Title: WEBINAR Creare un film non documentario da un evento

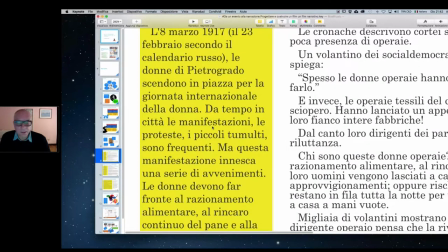1969s
Quali sono i problemi di questo primo passaggio? Sono due essenzialmente.
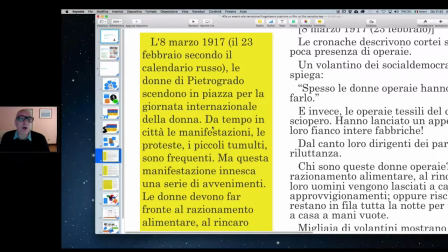1976s
Uno è che c'è troppa roba in poco spazio. Questo sarebbe già un film di per sé in sostanza, ma ridurlo così significa non dare importanza alle condizioni umane reali e quindi alla storia,
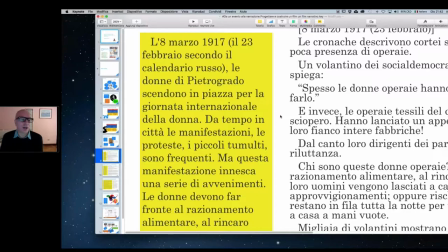1992s
perché ricordiamoci che ciò che distingue una storia da qualsiasi altra cosa è la presenza di persone, sono di esseri umani. Questo l'ho già detto altre volte in altri webinar che parlano di storytelling, così, ma la storia esiste solo in quanto esistono dei soggetti umani.
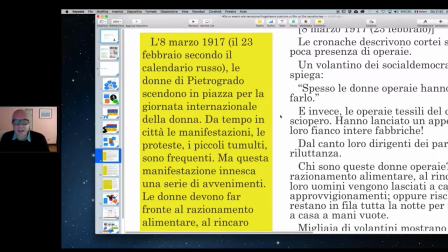2009s
Nessuno si identifica con una macchina, con un'automobile o con un ferro da stiro, a meno che questi non siano oggetti
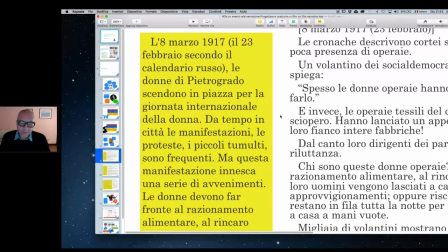2021s
antropomorfizzati, come nei film di Hanna-Barbera, Walt Disney, Pixar, eccetera. Ma antropomorfizzare un oggetto significa renderlo umano. Quindi torniamo al concetto di prima, vale a dire che non esiste una storia se non esistono relazioni umane.
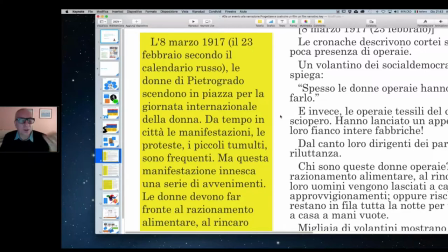2037s
Quindi queste relazioni vanno costruite, sono la prima cosa che deve essere posta in risalto. E quindi vedete che anziché accorciarsi il testo, in questo caso
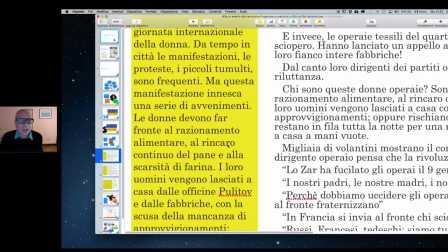2050s
si è allargato molto, perché noi lo vogliamo proprio raccontare questa cosa.
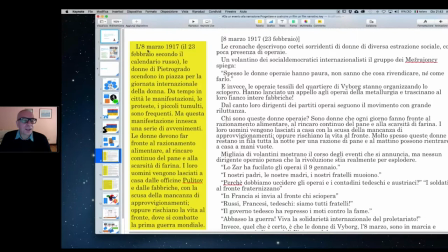2056s
E quindi cominciamo, perché l'8 marzo 17 le donne, va bene, ma chi lo dice? Le cronache dei giornali. Chi vuole documentarsi lo può fare, troverà che le cronache raccontano proprio questo.
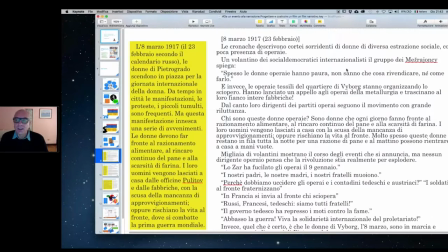2070s
Le cronache descrivono cortei sorridenti di donne di diversa estrazione sociale, con poca presenza di operai. Questa è un'informazione che noi non avevamo all'inizio, ma volendo mettere in risalto l'elemento umano,
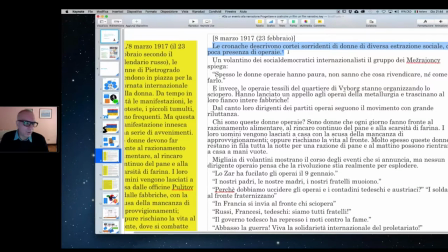2086s
allora a questo punto ecco che abbiamo fatto una ricerca per capire se
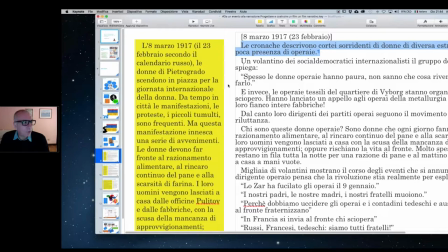2091s
quali erano gli elementi che avremmo potuto tirare fuori dalla lettura, per esempio, di quotidiani dell'epoca. ma non per avvalorare il fatto, ma quanto per tirare fuori quell'elemento umano fondamentale che è esattamente quello che mi permette di costruire la storia. E quindi le cronache descrivono cortei
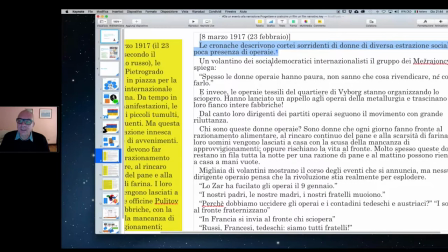2111s
sorridenti di donne di diversa estrazione sociale con poca presenza di operai. Il film inizia così. Ed è un grande attacco per quale motivo? Perché scardina quello che si può immaginare sulla rivoluzione russa, vale a dire che la presenza in piazza
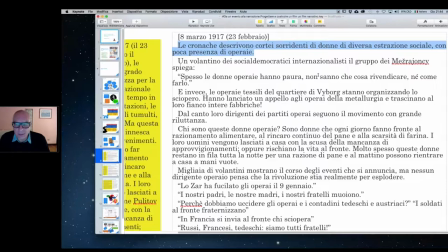2130s
delle donne nella manifestazione dell'8 marzo sia stata essenzialmente una presenza operaia. Non era così. Erano donne borghesi, piccolo borghesi, russe, eccetera, che manifestavano sulla prospettiva Nevsky e quindi di un certo grado
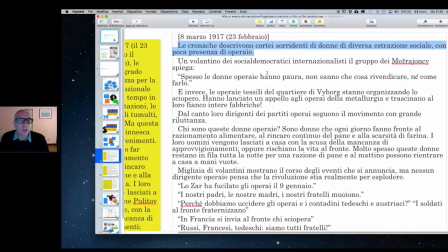2146s
operai erano altrove, stavano appunto organizzando lo sciopero. Ma questo ci veniamo dopo. Un volantino dei socialdemocratici internazionalisti, eccetera, spiega: spesso le donne operaie hanno paura, non sanno che cosa rivendicare né come farlo.
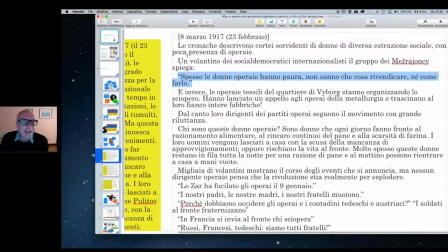2161s
E questo è importante perché? Perché accresce la contraddizione che abbiamo presentato prima. E perché abbiamo fatto questa operazione? Che risulta, alla lettura e alla visione del film, risulta molto naturale, molto intrigante anche.
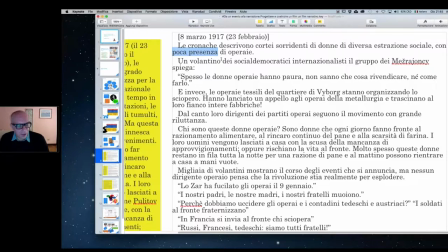2178s
Ma perché nessuna storia si fonda senza un conflitto. E il conflitto non può essere quello che tutti conoscono della rivoluzione d'ottobre. Devono esserci dei conflitti all'interno di questa narrazione che sostengono quello principale,
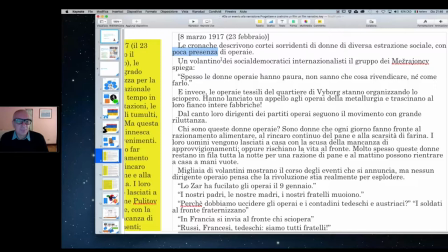2195s
che come vedremo però non sarà quello che voi vi immaginate, perché tutta la narrazione è costruita su un altro tipo di conflitto. Ecco il lavoro, come dire, dello storyteller, di quello che costruisce la storia, conoscendo certamente,
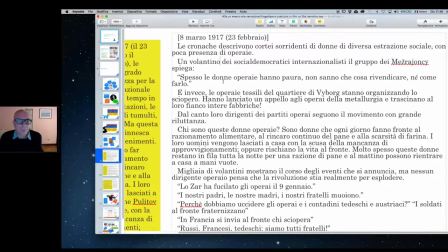2211s
ma con una grandissima attenzione alle particolarità, alle specificità con cui si possono esplicare.